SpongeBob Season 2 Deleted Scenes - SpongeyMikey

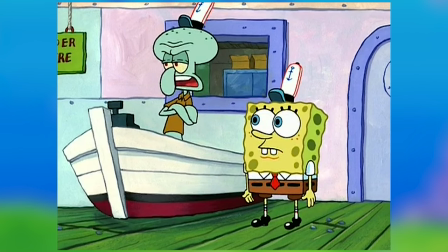20:40 There's my rant. Also, after Squibber tells SpongeBob that his story about the hashling slasher was a joke,
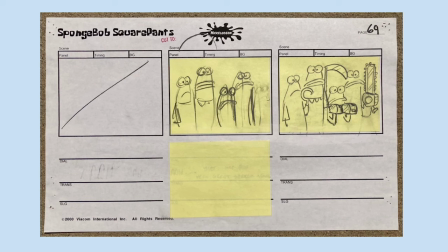20:47 some Bikini Bottomites are shown with random things over their hands, but none of them were spatulas.
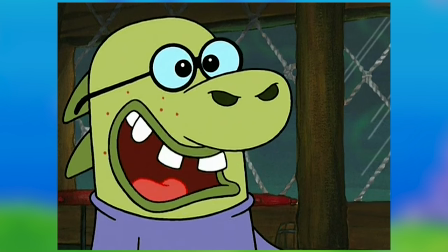20:53 And the twist revealed here was basically the same twist with this guy and his spatula at the end of the episode.
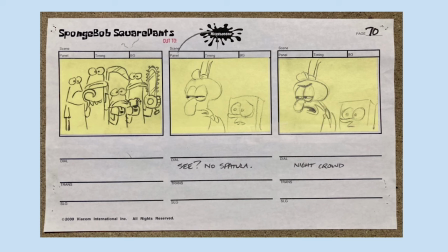21:00 Jay Lender said that this was removed for disrupting the tone and atmosphere of this scene.
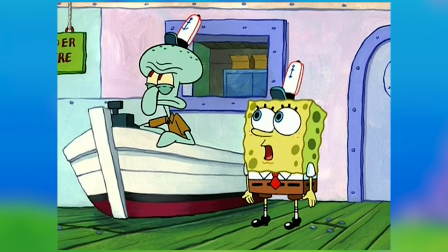21:06 And I honestly agree. It was revealed that it was a joke, and then SpongeBob laughs,
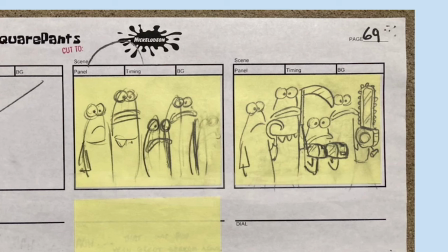21:12 having all these characters reveal that they have things other than spatulas for hands is kinda pointless for this scene.
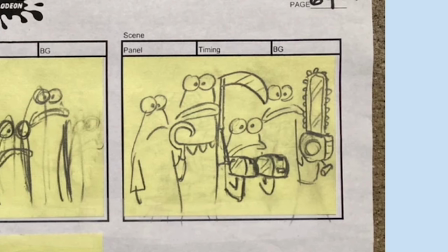21:21 Not to mention none of them are spatulas.
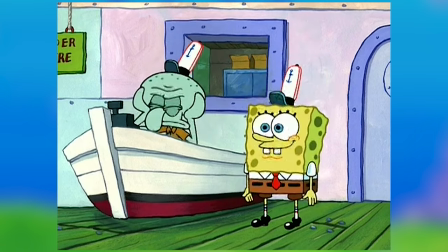21:23 I do get the joke they implied with that, but yeah, it was definitely a pointless joke and I understand why it was cut.
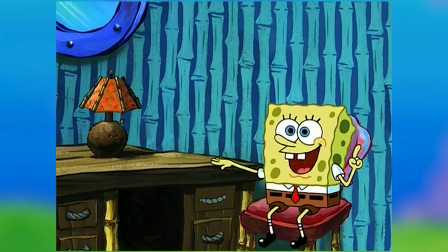21:31 Let's move on to one of the most notorious deleted scenes in SpongeBob history. The one from episode 73, Procrastination.
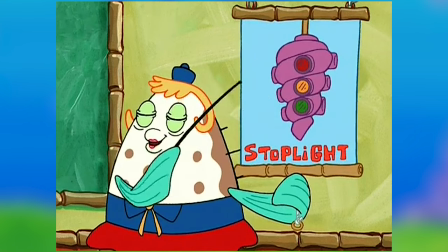21:39 In this one, Mrs. Puff assigns an 800-word essay on what not to do at a stoplight, and it was due the next day. Hike 2! Drop and give me 4,000 right now!
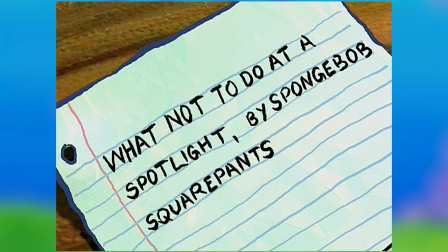21:55 SpongeBob struggles to write it at first, and then the episode cuts like this.
This is harder than I thought.
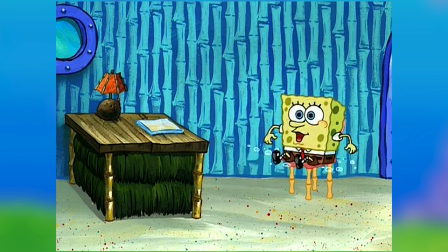22:03 I can feel those juices pumping now!
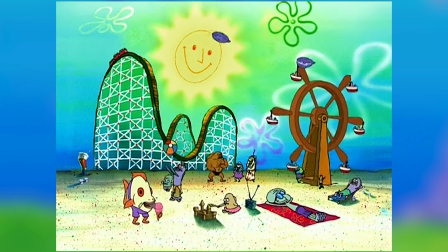22:05 SpongeBob looks outside and sees everybody having fun, but he continues to work so he can get his driver's license,
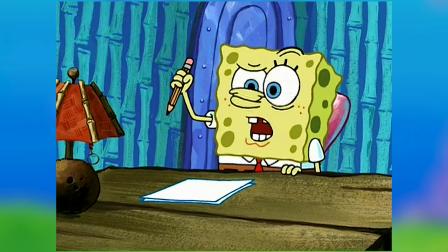22:12 which shows a live-action car crash, and then when he tries to write, his head falls down,
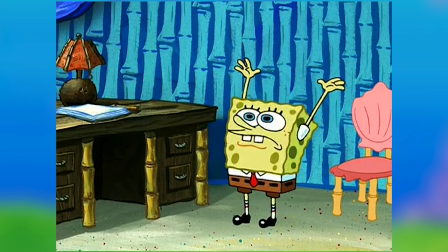22:17 and then he tries to do some calisthenics to get the blood flowing.
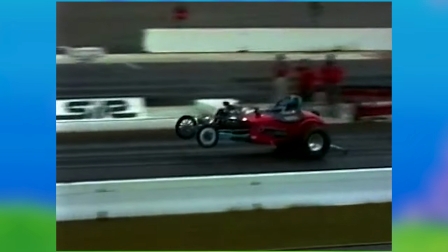22:21 This episode aired as normal until 2005, but after that point, that entire minute of story was cut.
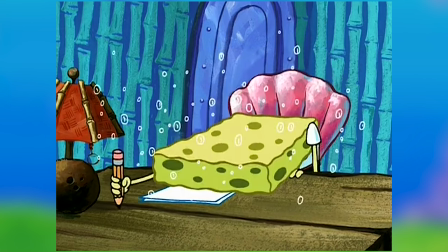22:29 Without SpongeBob's head falling,
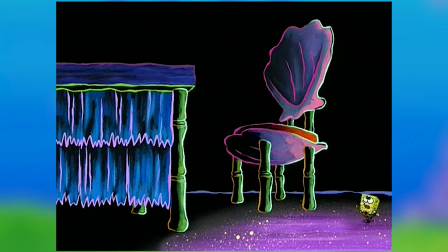22:31 we do miss the very subtle hint that everything happening around him at this point was just a dream until he wakes up.
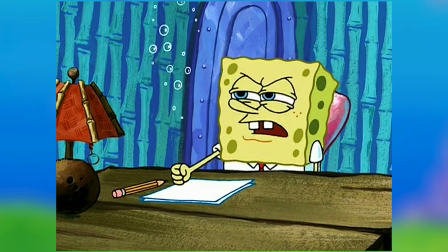22:38 The whole minute was gone for many reasons.
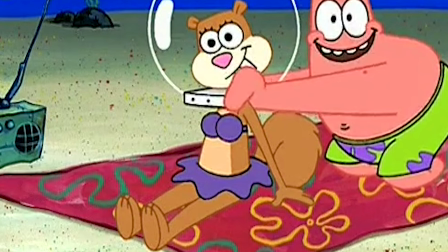22:41 Patrick rubbing suntan lotion on Sandy, who's without her suit, was removed because it could look like Patrick was trying to take off Sandy's underwear. The car crash was cut for being violent. And the calisthenics part was cut due to the motions of his nose.
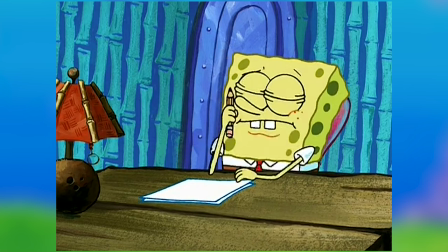23:00 I said this in the past, but this whole scene could have been kept in, just with some things changed.
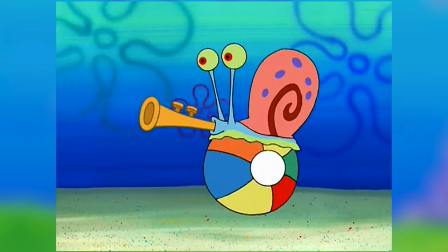23:05 They could keep the outdoor shots, but chop out the shot with Patrick and Sandy.
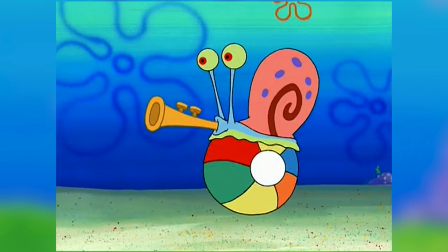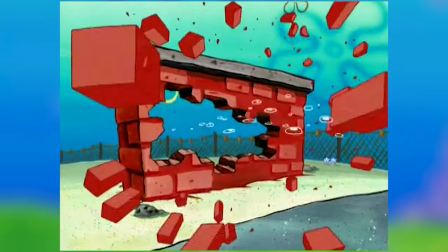23:15 Replace the live-action car crash with stock footage from a previous episode of SpongeBob failing, or create an entirely new sequence.
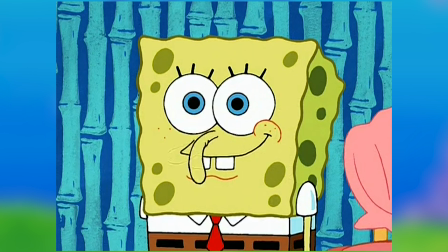23:23 And if they were absolutely terrified of how SpongeBob's nose looks here, just keep the calisthenics scene, but only keep SpongeBob's whole body and eyelashes doing the motions. What is wrong with you, Nickelodeon?
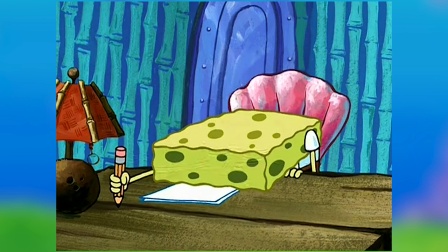23:36 That way, we still get the important story detail of SpongeBob falling asleep, and the episode doesn't look desaturated when it airs on TV.
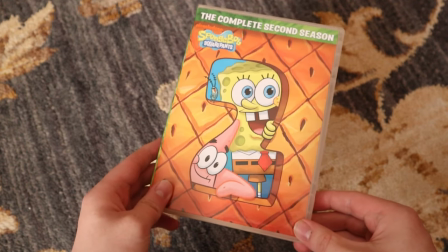23:44 Now thankfully, the episode with the deleted scenes is on the DVD release,
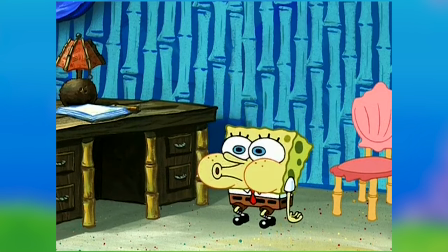23:49 but I still won't forgive Nickelodeon for removing SpongeBob doing calisthenics.
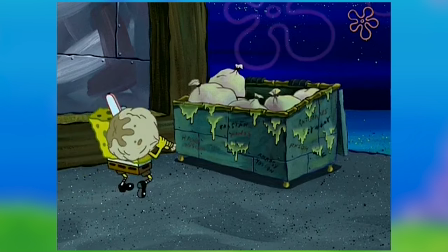23:56 Okay, now that I got that out of my system, let's move on to episode 75, Sailor Mouth.
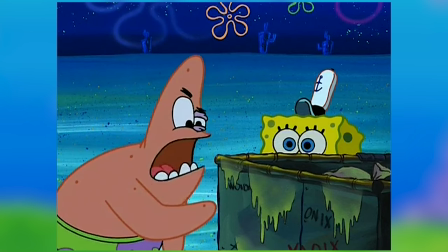24:02 In this episode, SpongeBob and Patrick start saying a bad word they saw in the dumpster.
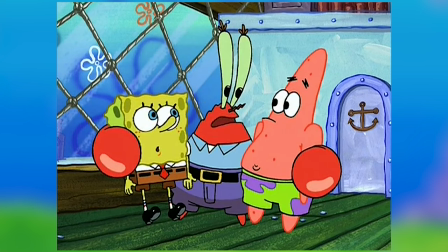24:08 Once they find out it's a bad word, they promise Mr. Krabs they'll stop saying it.
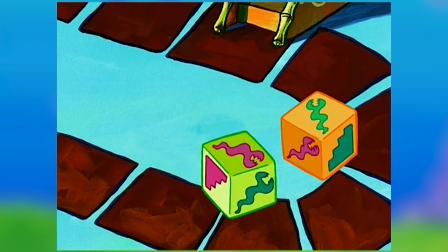24:13 Later, they play Eels and Escalators, but SpongeBob keeps doing poorly and slips out bad word number 11.
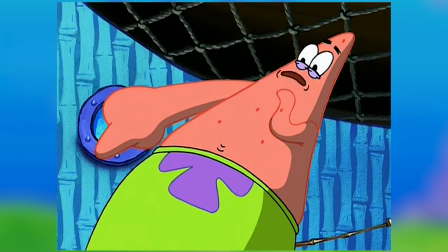24:21 You said number 11!
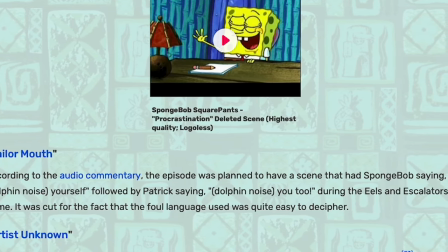24:25 Originally, SpongeBob was supposed to say, "Go yourself" to Patrick, and Patrick would reply with, "You too."
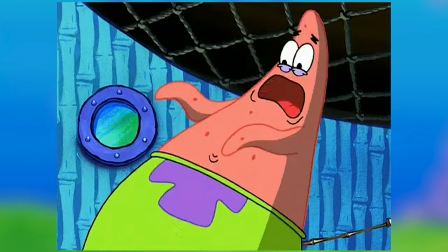24:33 It's pretty obvious why that was cut. It's too apparent what they were saying here.
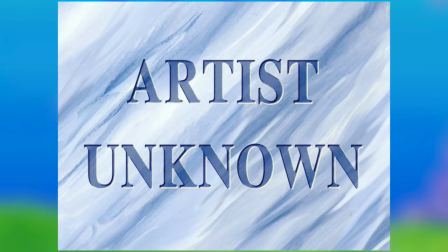24:40 Next up, episode 76, Artist Unknown.